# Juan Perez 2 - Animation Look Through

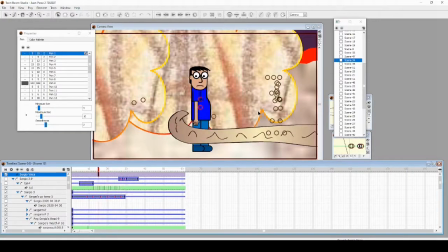And it came out really well. It had to be quick, and it came out really well.
Look, it let me go. It let me go. Oh, wait, what's that? No. Okay, thanks for letting me go.
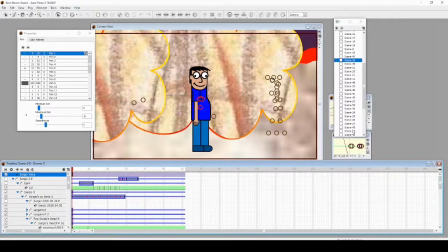And I'm going to show you just one more shot, just for fun, that I wanted to talk about.
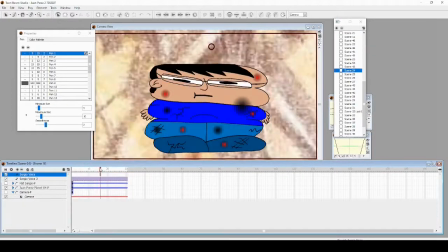This one. When I'm animating myself getting crushed flat, I thought it was going to be like flat, like a pancake.
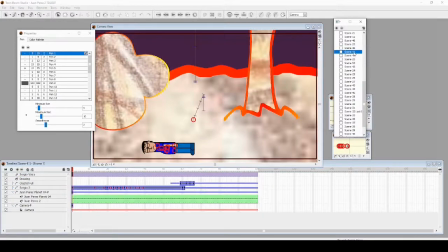But when I animated myself getting crushed here, it was top to bottom.
Like, oh, get off. Whoop. Now I'm good. Oh, should have seen that coming.
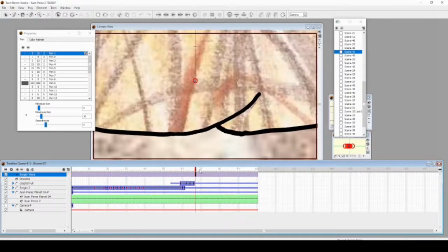Whoa, hey, ow. Out.
So top to bottom. So I end up having to draw myself with
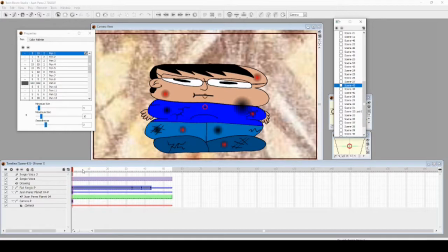sketchbook with marker and scan that in. And the mouth is actually an old mouth from when I got hurt badly in the first Juan Perez short that's reused.
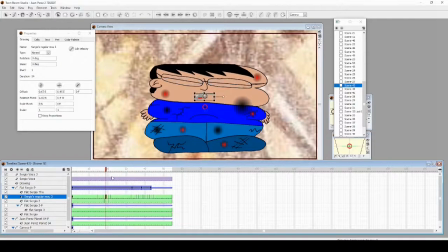And since I was damaged, I also didn't detail the lip sync at all. I just let Toon Boom handle the lip sync in this one. It was a brief moment. And, you know, I'm in pain. Like, my lip sync should matter. It doesn't. So it worked to its favor.
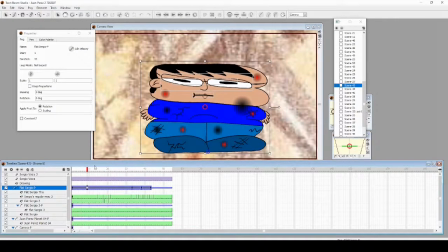Just did want to move it a little bit. Because now I'm like a little, like, stack of pancake accordion thing. But, yeah. There you go. And there's a little waddle to it.
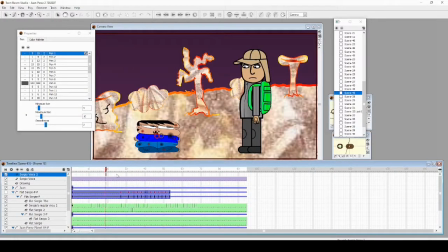A little bit of a waddle when I go away. When I designed it, you know, I drew it. But I also want to keep similar marks to the first Juan Perez short,
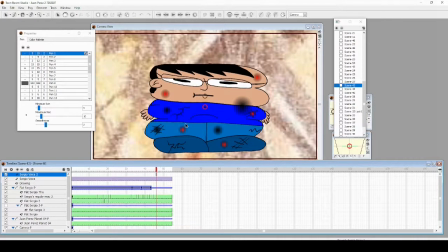and that's when I added gradient bruises and marks and blemishes to have there are callbacks throughout this to the first one, but still it's its own completely different storytelling compared to the first. And there you go.
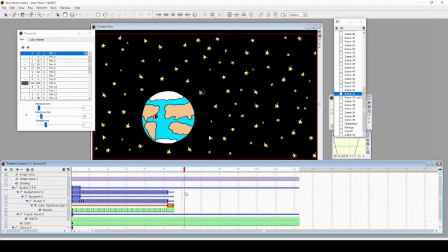And that's all that I want to really talk about in Juan Perez 2, the animation look through of it, these shots. It was still fun. It took a while, but once I got Juan's recordings, I think I managed to put 60% of the cartoon together in about 10 days.
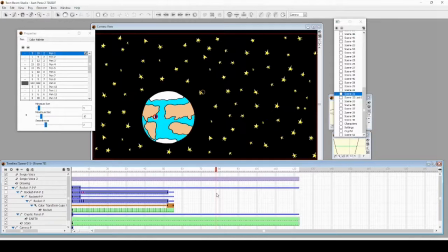Well, the first 3 minutes were just in a span of like 6 months, just because I just was waiting for Juan's recordings and helping him improve his audio quality. So, and I had other works to do, you know, with the show and other things.
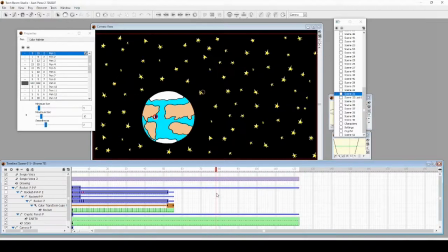But it was still a fun cartoon, and I improved a lot, at least in my eyes, compared to the first one. If you haven't seen it, check it out. And the second one, you can see from 2010 to 2021. And ultimately, I had a good time, and Juan loved it, and I'm glad he loved it.
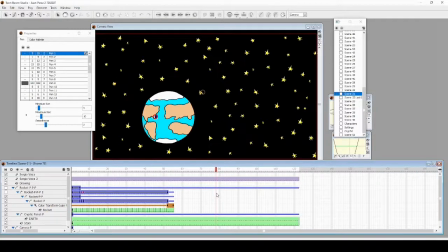And I hope you love too the short and the behind-the-scenes features of Juan Perez too. Anyway, thank you very much for watching. I am Sergio Dominguez saying, have an animated day. Please like and subscribe.